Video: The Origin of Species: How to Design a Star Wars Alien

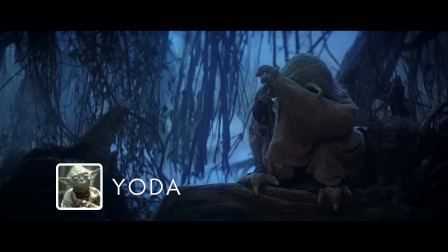With Ben Kenobi being killed off in the first movie, Luke needed a new Jedi teacher for the sequel.
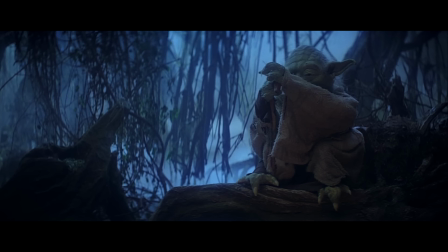George Lucas wanted Luke's new teacher to be, like Obi-Wan, a strange hermit character, but he wanted to take that idea further since Alec Guinness had brought a lot of unexpected nobility to his portrayal of Kenobi.
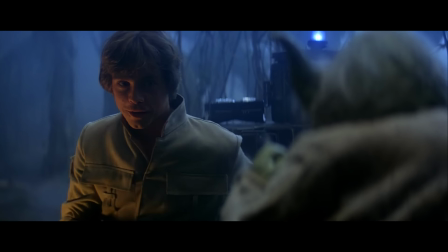To help with this, Lucas thought of the idea of making the new character an alien creature, potentially a puppet,
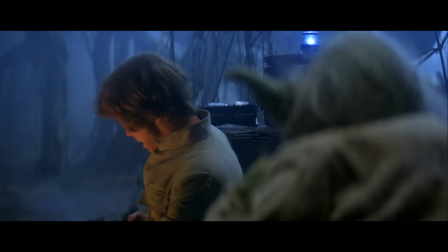which would also give him an excuse to work with Jim Henson and the other Muppeteers who had expressed interest in doing a project together.
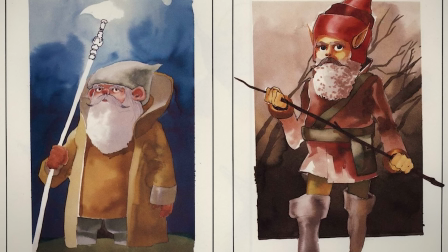Some of the early designs by artist Joe Johnston took Yoda in a more whimsical direction,
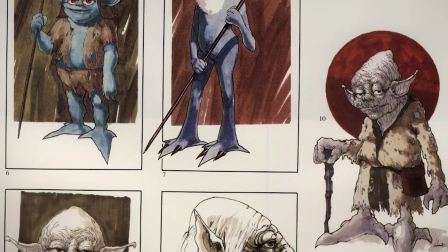though eventually the withered frog-like character Lucas was envisioning started to take shape with the help of Ralph McQuarrie.
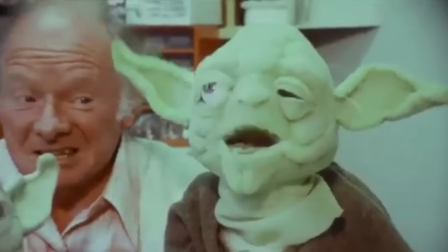And once the design got into the hands of Stuart Freeborn, the sculpting process gave the character a lot more personality,
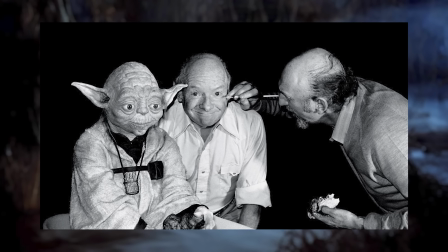with Freeborn basing the wrinkles around Yoda's eyes on those of Albert Einstein and even exaggerating some elements of his own face to give Yoda a slightly comical appearance.
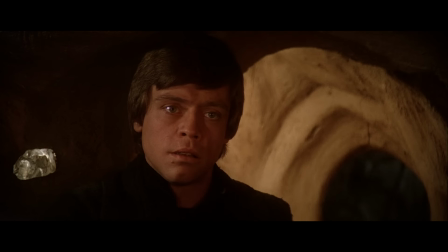Moving on from The Last of the Jedi to The Return of the Jedi, we have probably the best movie in the trilogy when it comes to new aliens.
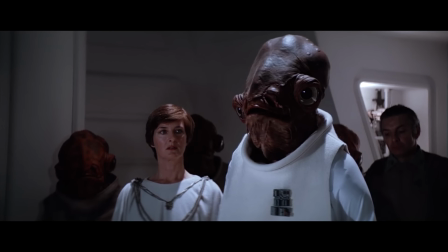Mostly because a lot of those new aliens are actually characters this time around rather than just being background detail.
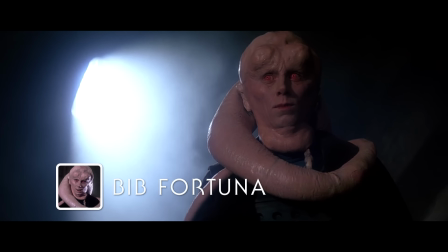The first one we meet is Bib Fortuna, whose species, the Twi'leks, would go on to become an iconic presence in the Star Wars universe.
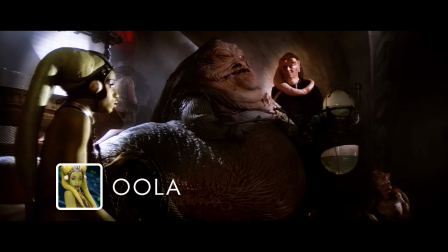The Twi'leks are also unique in that they're the first alien race in the trilogy to introduce sexual dimorphism,
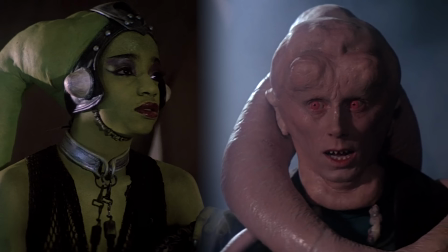though that may be due to them not actually starting out as the same species.
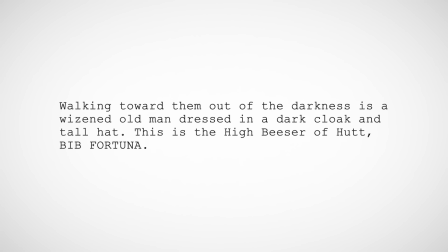Bib was described in early versions of the script as a wizened old man in a tall hat, and his female counterpart Ula was merely a generic alien dancer.
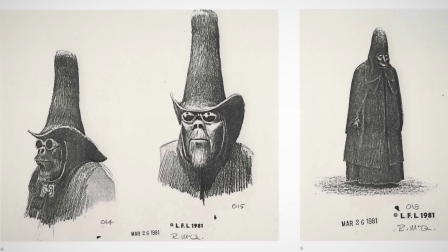Ralph McQuarrie created some initial, more human versions of Fortuna, with artist Nilo Rodis Jamero picking up the character later and taking him further into the realm of the alien.
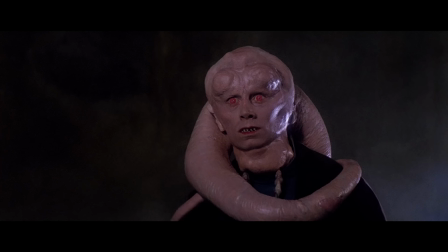Finally, creature designer Phil Tippett would create the final look, complete with head tentacles and a cranium enlarged with pulsating bumps.
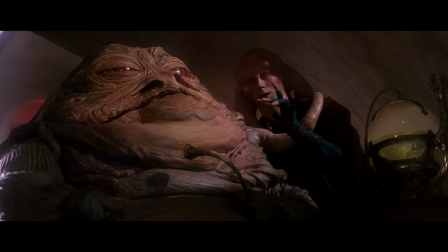As Jabba's major domo, the filmmakers wanted the character to be tall and disgusting, but the opposite would have to be true for Ula.
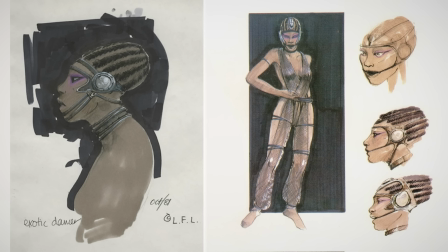Early illustrations by Nilo Rodis Jamero depicted her with an elongated skull as her sole alien feature,
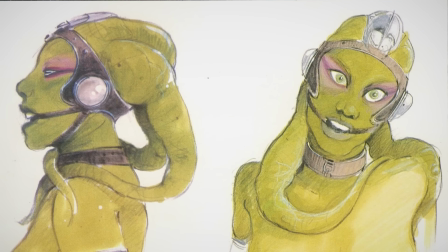but eventually she would be given head tentacles by Phil Tippett as well. The Gamorrean guards are also introduced alongside Bib,
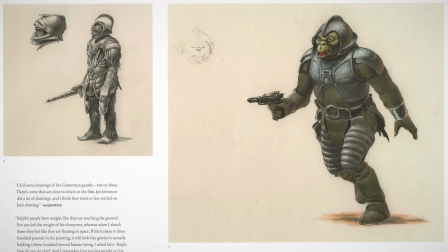and they actually started out as something resembling generically reptilian gorillas in early drawings by Ralph McQuarrie.
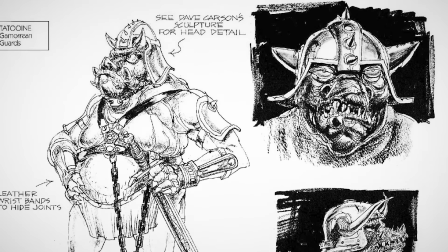When Joe Johnston did his versions of the creatures, they began to adopt more pig-like features, but it was actually creature shop sculptor Dave Carson who came up with the final design.
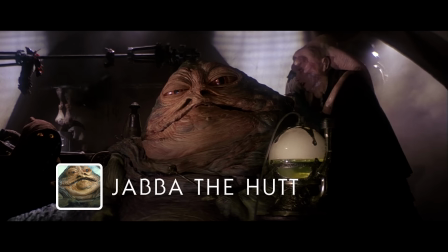Next, from Jabba's guards, we can go to Jabba himself. Jabba the Hutt is a character who's changed quite a bit since he was first created.
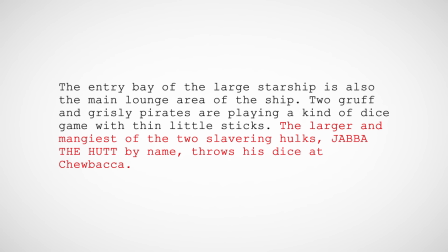First appearing in the second draft of A New Hope, back then he was just one of several pirates who served aboard the Millennium Falcon under its captain Oxus. In the third draft, he was the captain himself,
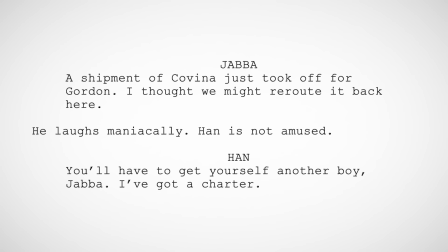with Han being a cabin boy who has to steal the ship in order to take the job from Luke and Obi-Wan.
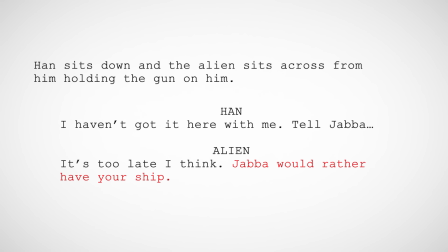In the fourth draft, Han owns the Falcon outright, and Jabba became the crime lord we know today.
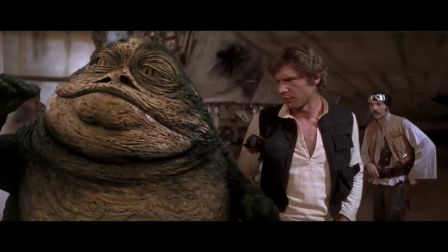More or less. None of the early drafts even suggest that Jabba isn't a human being.
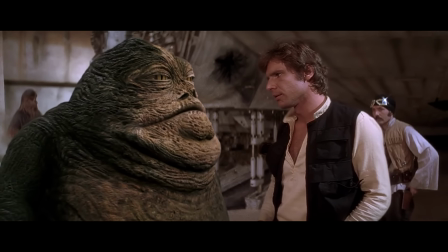And only one version of the script, published in 1979, 2 years after the movie's release,
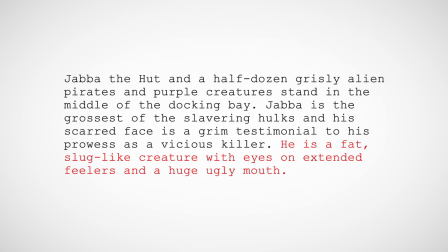amends its description of Jabba to say that he is a fat, slug-like creature with eyes on extended feelers and a huge,
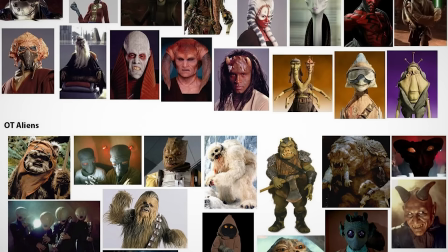ugly mouth. And famously, the version of Jabba's scene that exists in the movie today was originally filmed with human actor Declan Mulholland in full Star Wars costume. George Lucas has claimed that Mulholland's performance was always intended to be temporary and that he wanted to superimpose a different creature in post-production until it was decided to be too expensive,
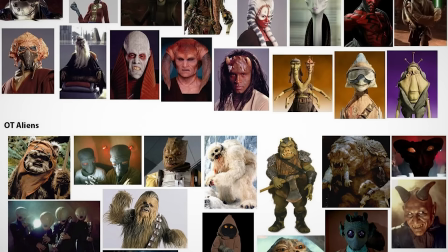but I think he was just being polite. The scene with Jabba had to be reshot twice after the initial filming day because Lucas wasn't satisfied with Mulholland's performance, which is something that wouldn't happen if you were intending to replace the actor entirely anyway.
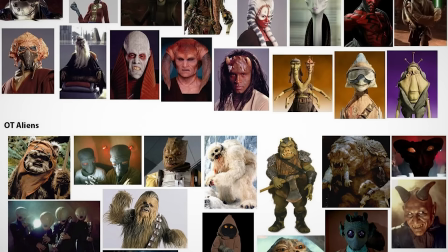But regardless of the reason, after the movie was released, Lucas had the opportunity to think about what Jabba would look like the next time he showed up. Star Wars was a big enough hit that sequels were inevitable, and Han's debt to the crime lord would have to be dealt with. So when the Hutt finally showed up in Return of the Jedi,
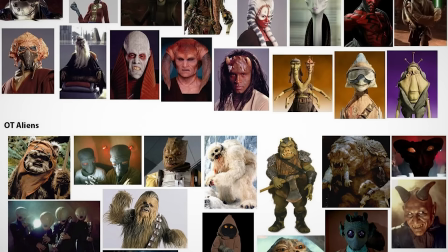his appearance more or less aligned with what was in that 1979 version of the Star Wars script, minus the eyes on extended feelers. This version of Jabba was inspired by characters played by actor Sidney Greenstreet, whose imposing presence also influenced the Marvel Comics character Kingpin.